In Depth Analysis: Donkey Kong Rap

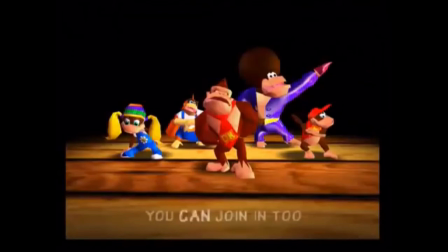The Donkey Kong rap, or DK rap, is the intro theme to the Nintendo 64 game Donkey Kong 64. For many years now, folks have pondered the strange and delicate meaning of the DK rap and its thought-provoking lyrics.
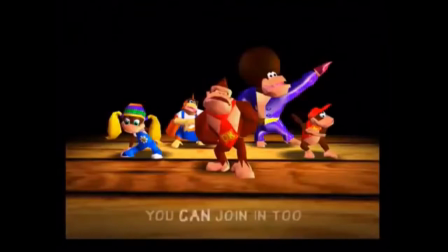They tell a tale of five monkeys: Donkey Kong, Diddy Kong, Tiny Kong, Lanky Kong, and Chunky Kong. Together they form the DK crew.
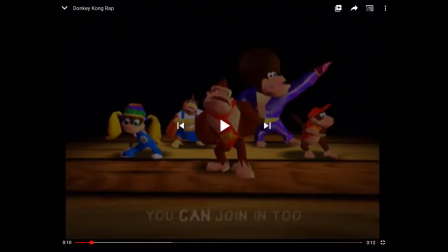The original song, only about 3 minutes in length, captures many important themes about monkeys, humans, and the meaning of life.
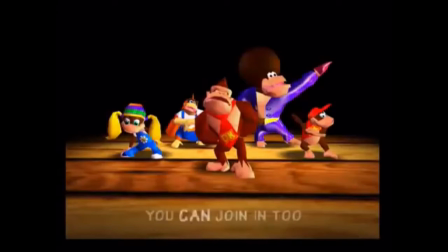No one has ever dared to attempt to break down the intense and emotional lyrics of the DK rap, but ladies and gentlemen, that is exactly what I plan on doing in today's video. Let's begin. Hold up, it's loading. I'm sorry, guys.
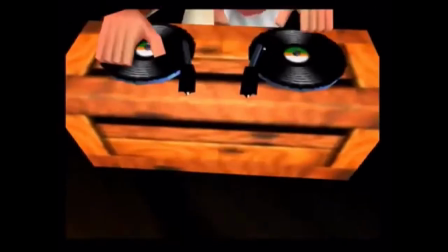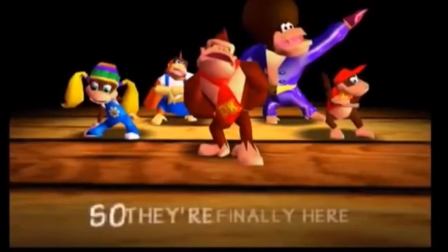In essence, those first 4 seconds of the DK rap tell us everything we really need to know to prepare the viewer for the music ahead.
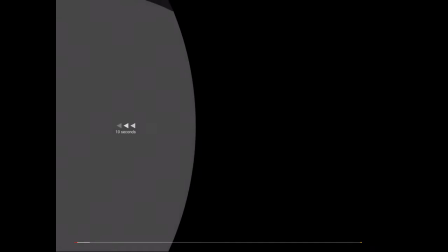It shows the monkey DJ playing some introductory beats that really set the tone for the rest of the song.
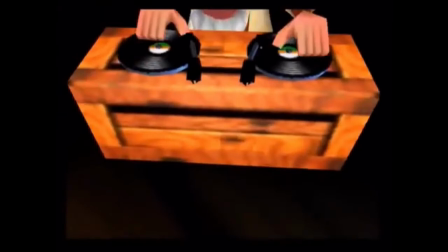He says, "Here we go," to further prepare the viewer. The identity of the monkey DJ is kept hidden throughout the song, adding to the mystery and suspense that really creates an atmosphere.
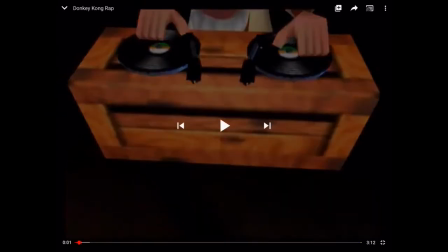Also here,
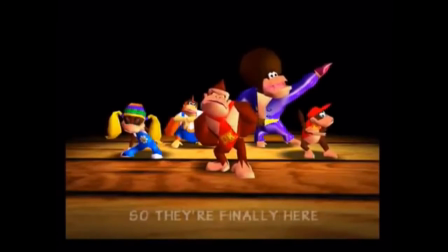we get the first view of the DK crew itself, and we have Donkey Kong in front, and all the other members surrounding him. They're all in various dance positions, suggesting they're energetic and full of life. The lyrics say, "So they're finally here," suggesting there has been a long wait of anticipation for the arrival of the DK crew.
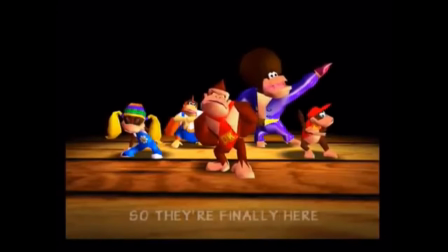Where have they been in this long wait? Some theories suggest Donkey Kong and the crew have been through some rough emotional times recently, perhaps the loss of a loved one, and this energetic start to the song captures their fresh willingness to come back to reality in the world and live normally again.
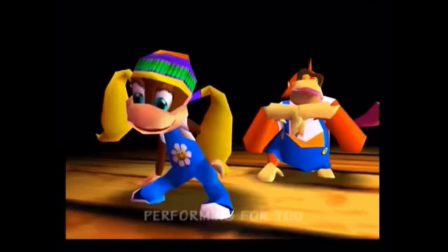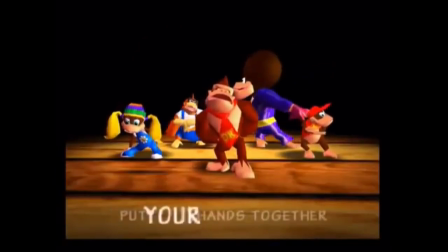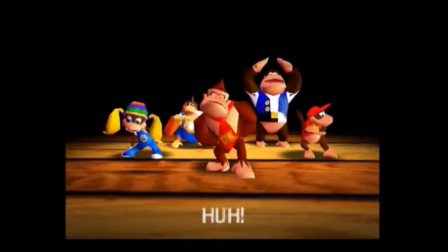The monkey screeches in the background add to the background music, also suggesting there are other monkeys in the room, unseen, perhaps cheering for the DK crew, once again adding to the theme of mystery. These shots here are very introductory in nature.
Put your hands together if you want to clap as we take you through this monkey rap.
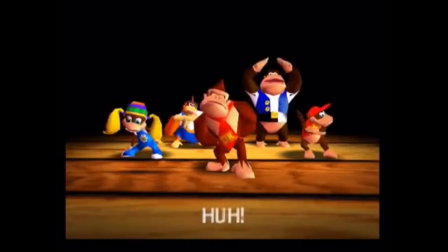Notice how they say "we," not "I." It is not just Donkey Kong speaking to us, it is the entirety of the Donkey Kong crew speaking to us through one voice directly. It helps the viewer feel included. These monkeys will take you through it together to the end. This could have further context outside the song.
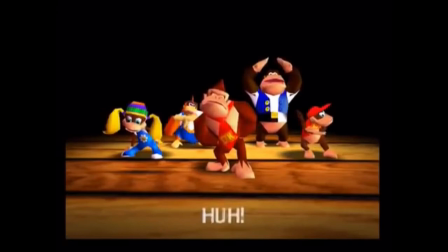The monkeys' main goals are to help you. They're telling you that you can make it, you can do it. This is very inspirational, as the monkeys have been through a lot in life already, and they're willing to help you get through the troubles as well. Putting your hands together is a symbol of this.
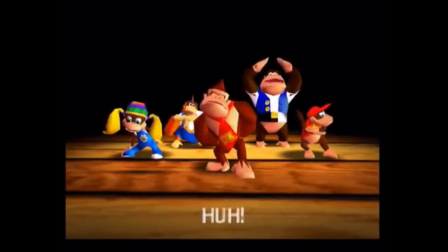You and the monkeys are coming together to fight off evil, a symbol that you are not alone in this world, and that you will always have people there for you. And these shots here, you can just tell that what the monkeys are all about before the actual song starts. So, yeah, that's what that means.
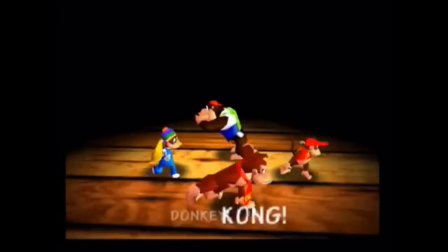The first chorus of the song is just a few words, DK, Donkey Kong, yet they are so intense and emotional and are supposed to elicit tears out of the listener at their sheer beauty. The monkeys are standing in a circle, symbolizing their collective being as a circle, something that never ends, has no beginning nor end.
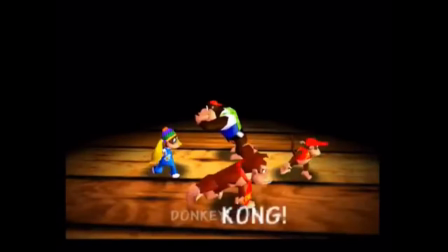The monkeys are infinite, godly beings, yet they can still hold sorrow in their life. They are also shown throwing Lanky Kong out of the circle of Kongs, representing the fact that life isn't fair sometimes, it can be cruel, and you just have to deal with it.
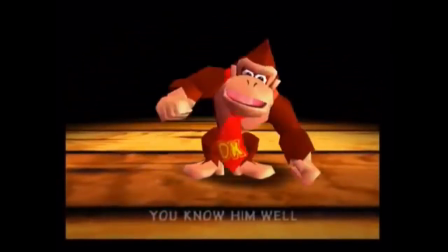He's the leader of the bunch, you know him well. He's finally back to catch some tails.
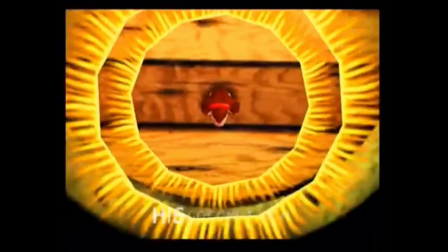Here we are introduced to Donkey Kong.